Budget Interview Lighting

Do you okay if I keep adding them while you're recording? Yeah. If there's some water noise, we're good. Hi guys, I'm Brady and I'm on a canoe. And, well, welcome to my little getaway, whatever we want to call it. What is that? A turtle. A turtle? It was like this big. Are you serious? A little guy, yeah. A little baby turtle. Oh, I see the minnows too. You know what I was thinking? I was thinking that so many times we're in a run and gun situation where we just need to throw up an interview within minutes and just be good to go but it needs to still look good obviously because everything that we need to do needs to look good so this video is dedicated
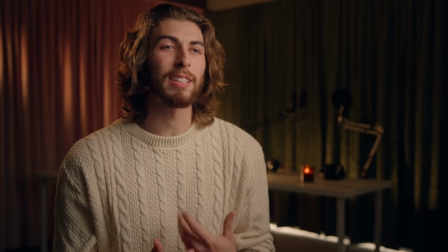to making a run and gun budget interview lighting setup and just really give yourself a nice structure of some key components to add and
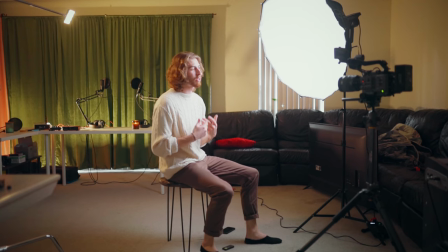look for when you're going into a scenario that you're really not familiar with so that's what we're doing here and i hope you enjoy but before we to get into it make sure to you know like share subscribe to all the above whatever you need to do to tell me that you like this video or
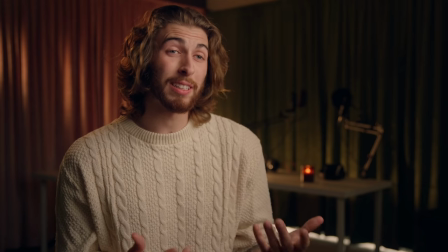you don't like this video I'm totally fine with it so when I came into this location it's a little podcast studio that's at EOL's house and
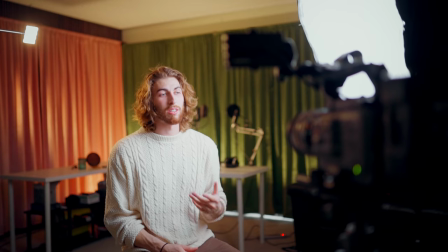I was like okay this looks good but it needs a lot of work as far as the lighting goes because we're working with ultimately just like a window light and that's just not going to cut it
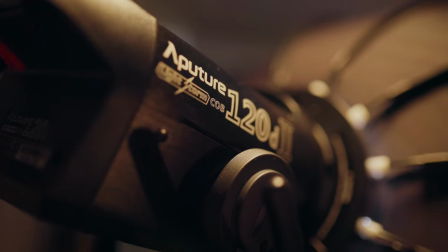so what we got to work with we got an aperture 120d we've got a couple aperture
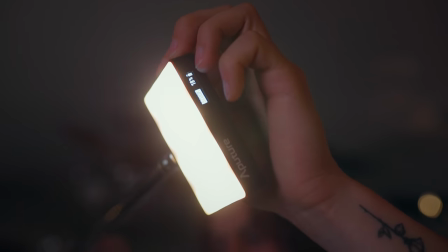mcs and we had an aperture some of those old LS Mini 20s that I had way back in the beginning of my channel
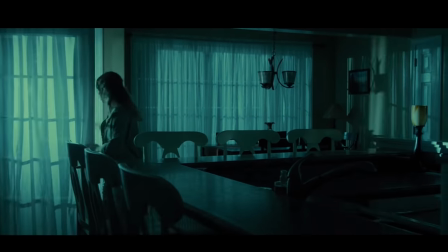we had those lying around as well so that's really all that we had to work with and there's a couple ducks over there we'll stop and say hi for a second hi guys but that's all that we had to work with as far as our gear went so diving into I knew
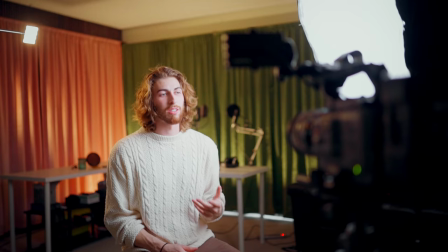as almost always I'm going to shoot into the corner and there's these really cool curtains that they've got set up these like velvet curtains and I was like okay this is
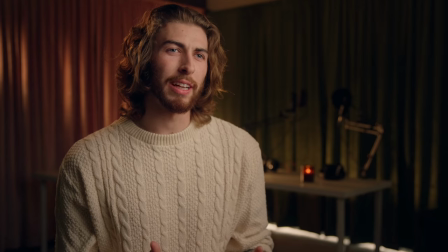my corner this is my frame because you got the little podcast set up and it just looked really nice. And I didn't really have to worry about exposing for any outdoor lighting in this scenario because they were just blinds. So I just blocked out the blinds for the outdoor window and they were not in frame. So it makes it a lot easier and we don't have to have as much exposure out of our lights to be able to expose properly. Now that I had my frame in place, of course, I'm going to start with my subject because my subject is going to be the most important thing to light for an interview.
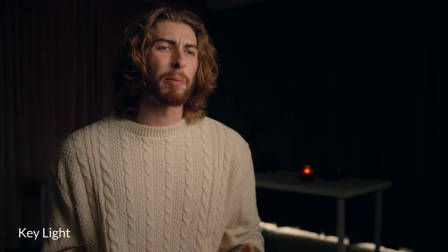So I'm going to set up a key light upstage and you're going to keep it upstage by meaning you're shooting into the shadow side of your subject and you also need to keep in mind that you've got two different camera angles typically for interviews you've kind of got like the main wide and
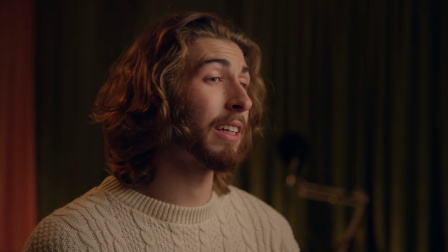then you typically have a more narrow tight shot more along of their profile just so you can cut to an a and b camera and that's what we've
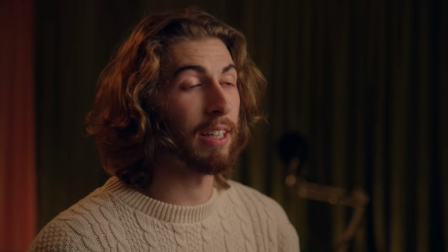got going on here so by lighting upstage you want to make sure that your camera is directed upstage for both camera angles meaning you're shooting into the shadow side of your subject on both camera angles.
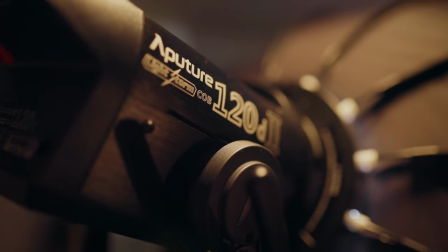So that's what I was doing with my A and B setup and I kept that 120D with a softbox as my key light and I had that upstage,
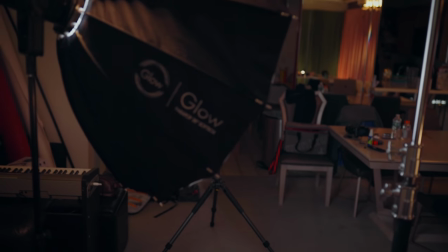meaning that light is wrapping around and you start to see that light come from the highlight into the shadow side and the camera,
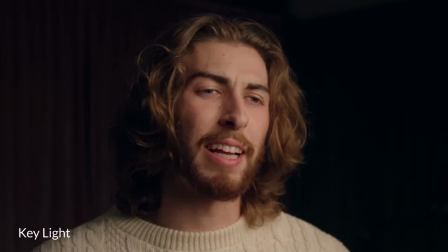the viewer, is looking into the shadow side.
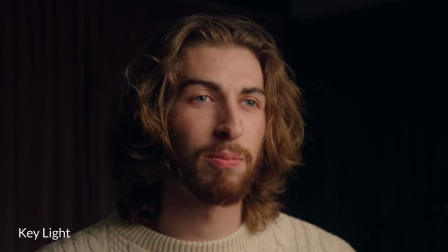So that was our first light that I had set up because I know that with an interview most likely I'm just going to feather that Rembrandt lighting from the side, giving that Rembrandt, oh this amiguana is fighting, right there. So when I'm diving into an interview I want feather that Rembrandt lighting meaning putting that triangle of light on the shadow side
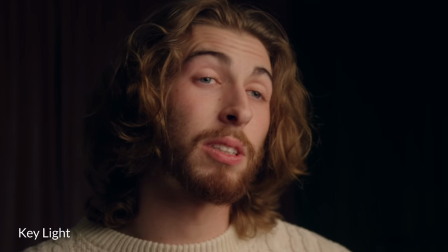of my subject and how much or how little I really depend on the scene and the feeling of everything and what the client walks and you know me I like stuff moody and dark so I always feather towards that shadow area but if you need a little bit more just bring the 120d a little bit more towards the front side giving you a little bit more wrap around towards the shadow side so that's the key light the 120d with a soft box on
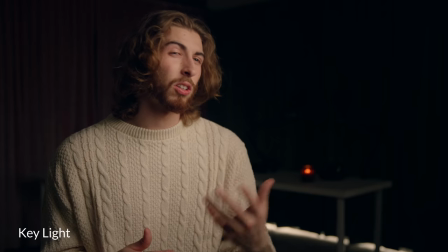it and you're good to go but obviously it needs a lot of work The entire room is dark. It's falling off into shadow. These birds, man. Shut up. It's annoying. All right. So we've got the key light in place and it needs a lot of work. Typically to pull a subject out from the shadows and out from the background and separate them and create a little bit more depth, I'm going to use a rim light on that shadow side because you see that my shadow side is really falling into darkness.
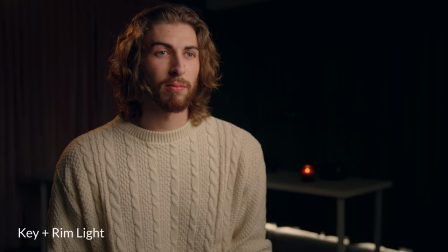So by taking the next light, which was an Aputure MC, super small light just on an arm sticking over my shoulder,
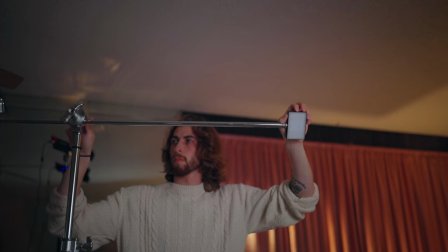shining down on me, you already see that it just makes this little like edge light and edge line on my shoulder,
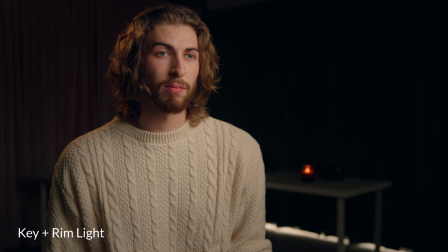on my hairline, on my neck, and it brings me already out significantly from the background.
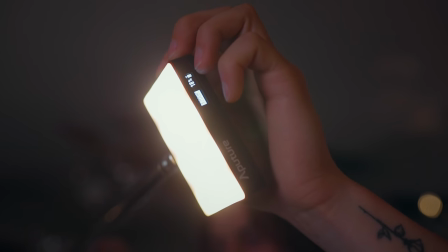And if you have just two lights to work with like this, like a pocket light and a key light, this can give you a great setup and you don't need to worry about additional lighting.
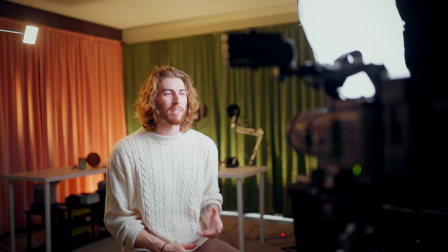But you know, I just wanted to polish off the scene a little bit more because we are falling into darkness. But as for this rim light, I wanted to keep it a warm light just because I always like having a warm tungsten rim light to balance with the daylight light
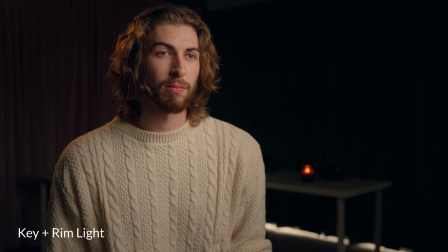source on my interview subject so that's what i want for i think it was at 3200 kelvin on the aperture mc and that was the rim light so now we've got the key light in place we've got the rim light in place but like i said before we've got this cool podcast set up in the background and let's say this interview is for a podcast attendee or something along those lines you want to show off the entire scene that you're in so I see that they've got these really cool velvet curtains and to match with the rim light I wanted another tungsten pop
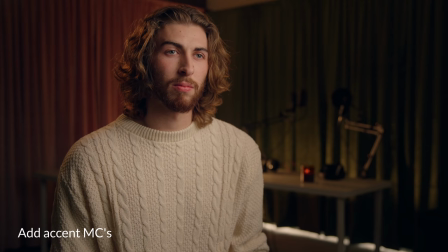so first I added some Aperture MCs just kind of scattered throughout the background there was one that I had placed literally just upright on a
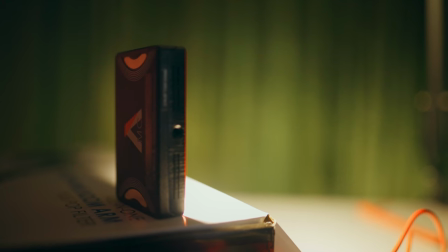cardboard box behind me and that was shining on the podcast arms in the mic arms just because it added like this nice little bokeh glimmery
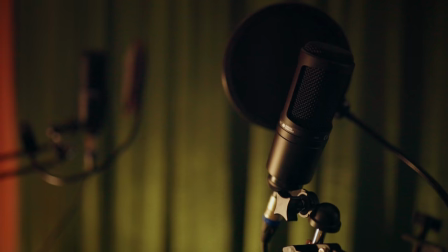out of focus pop of texture on the mic stands and the table and a little bit the curtain as well and then it took one more mc and
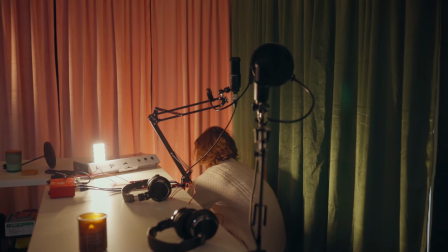i blasted it up straight from the ground again it was like resting on a power cable on the ground going up at the curtains
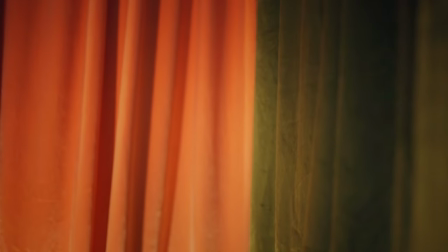so we've got a little bit more color pops and lighting pops and those as well were at 3200 kelvin and then i'm looking at it and i'm like okay well it's starting to get a little bit flat and you want to keep some contrast of your exposure levels throughout the entire scene so on frame left i noticed
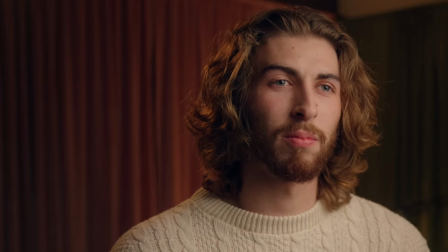that it was just very flat and i was wondering how i can drive the attention a little bit more toward myself oh my god there's pigeons everywhere so I noticed that on frame left it was a little bit flat and I was like how can I just could I put like a streak of light or another MC or what can I do and I was like these and the LS mini 20s they're like Fresnel lights so
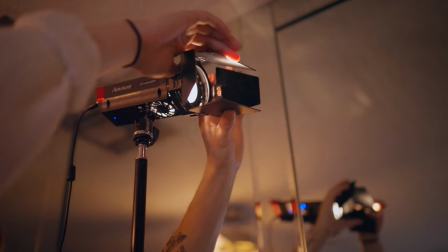you can zoom in and focus them and make them a really direct light and use the barn doors to shape it so I just put a top of the frame left corner
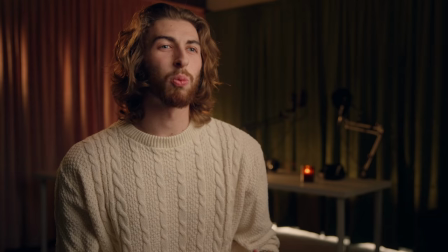kind of coming down into the left a nice shaft of tungsten light again and I think it was 2700 Kelvin or
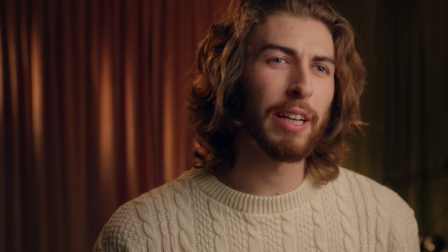3200 Kelvin coming down raking the side of the curtains and it created this slash of light that was almost like a leading line
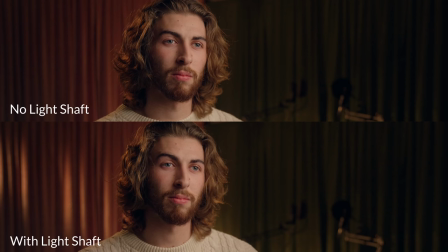pointing at me over my shoulder so it's almost like saying hey look at me look here this is where you're supposed to look and now we're starting to get this really nice contrast of pops of light and pops of color throughout the entire frame and we're not only lighting myself or the subject the
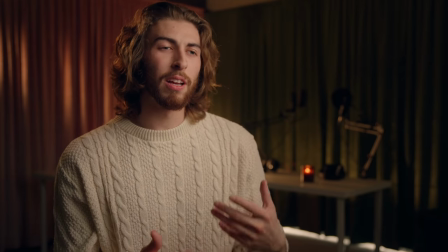interviewee but we're also lighting the entire space because that is important to make a really nice compelling frame you know there's times when I'm going out on the bayou on the canoe with my friend Dave and I don't know what to wear you know I got to impress the birds the ducks the occasional alligator but I got a solution for you and that solution is cuts no in all seriousness whenever I go anywhere I'm wearing cuts you've seen it in all of my videos I'm practically wearing cuts everywhere I go when I travel down here to Florida my whole suitcase is full of cuts so I guess what I'm getting at
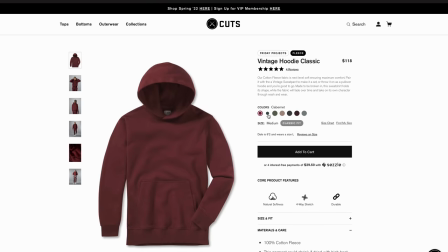is cuts has my back all the time with all their shirts that are like perfectly tailored to myself they don't wrinkle so when I'm shoving them in a suitcase I just don't even need to worry about it. And with all other color options it just makes traveling easy to match up with pants or flannels or whatever it is that I need. Leave a link down below for you guys to get 15% off cuts using code BradyBesett or the link in the description. But let's get back into our lighting setup. Let's style this back and break it down for a second. We've got the key light and the rim light.